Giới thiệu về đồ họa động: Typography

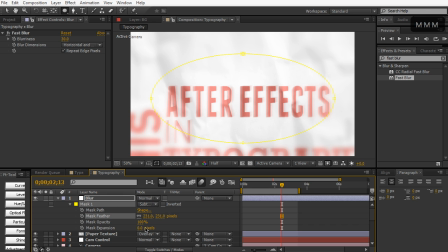[16:32]
And then we're going to hit MMM and just kind of increase the expansion out a little bit.
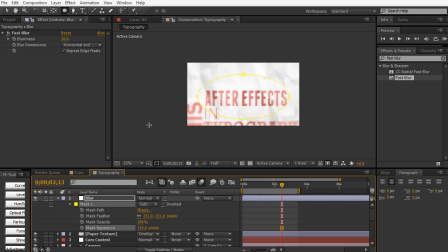[16:38]
So it's kind of just at the edge. And that way, it's just a very subtle effect to kind of make us focus on the actual text rather than all the extra stuff here.
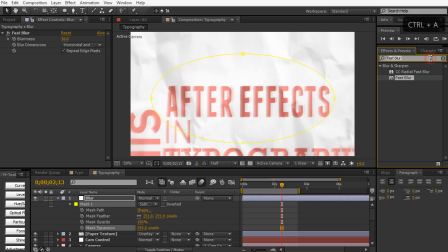[16:48]
And then we can also apply a curves effect to kind of darken the edges. So if we just drag it down a little bit, you can kind of see that we're kind of darkening the edges a little bit. We can even go further by creating our own vignette.
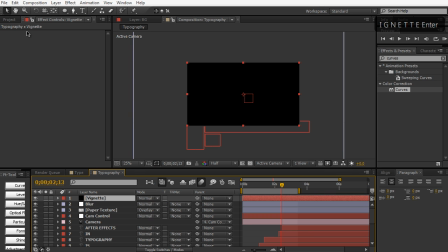[17:03]
So let's go create a black solid. Just double click on the elliptical tool.
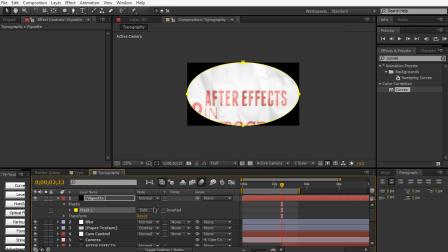[17:08]
Set things to subtract. Feather this thing out.
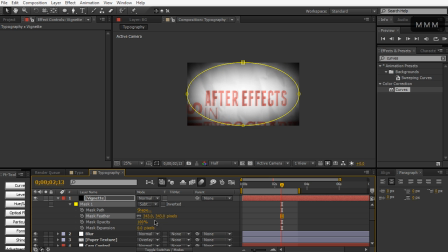[17:13]
And then hit MMM and just expand the mass expansion. Just so it kind of creates a nice vignette so we can actually focus on our primary text.
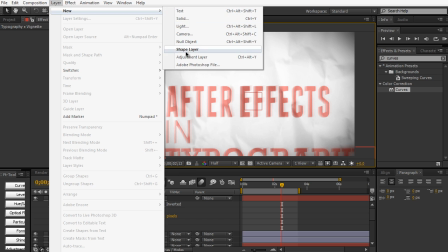[17:26]
And then we can create one last adjustment layer here. And we're going to call this CC for color correction.
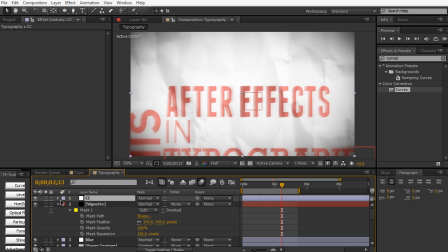[17:34]
And you always want to color correct your animations. Things are not going to flow perfectly in color when you first create them. So I'm going to drag a curves effect to the CC adjustment layer. And let's go ahead and add some warmth to this thing. So I'm going to create a nice contrast boost first.
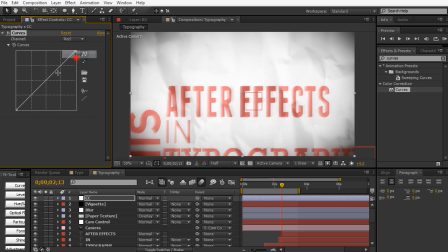[17:53]
And then maybe make this a little bit warmer, pull up the reds. And then maybe decrease the blues.
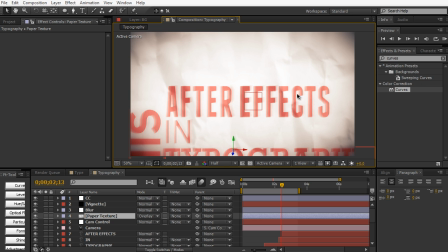[18:12]
Just so we kind of have this warmth effect to it. And of course you can apply drop shadows to your text. I'm gonna apply a quick curves effect to the paper texture to kind of emphasize the paperness of this thing.
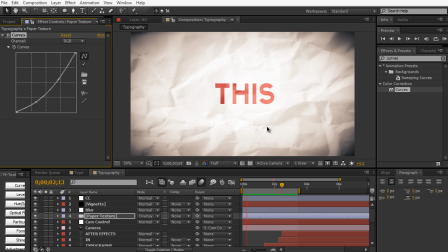[18:27]
And if we do a quick RAM preview.
This is Typography in After Effects.
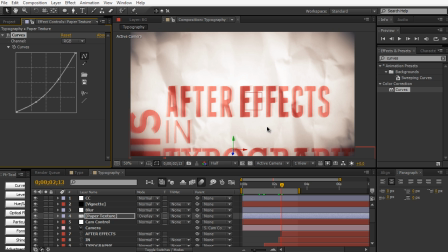[18:32]
So a pretty cool effect. Of course, you can keep on doing this if you have a longer audio piece. You can do this for movie quotes, your own quotes. You can do it for your PSA or maybe a song that you're writing. So just a pretty neat, interesting way to kind of visualize text in audio a little bit.
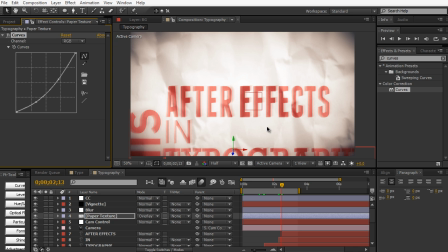[18:49]
So just a pretty cool style. You're going to be using this quite a bit in motion graphics. So keep on practicing it. Keep on trying to sync up your audio with your text layers and just have some fun because this is a very fun and kind of trendy
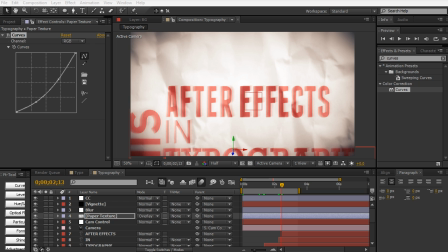[19:03]
style that you're going to be using quite a bit now. So don't hesitate to play around. But this is pretty much it for this video tutorial.
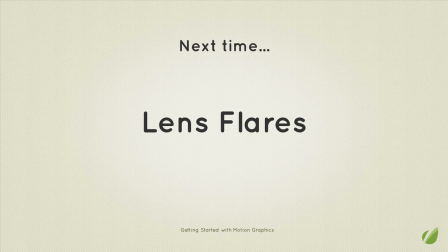[19:09]
In the next lesson, we're going to be talking about a more cinematic approach. We'll be talking about lens flares and the basics of lens flares and how to use lens flares within After Effects. So stay tuned for that. If you guys have any further questions, don't hesitate to leave them in the forums. I'll get to them as soon as I can.
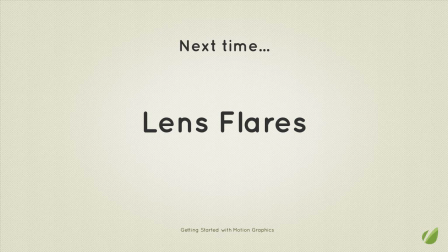[19:25]
Hopefully you guys enjoyed this video tutorial. I know I did. My name is Vincent and I'll see you guys in the next lesson. Bye guys.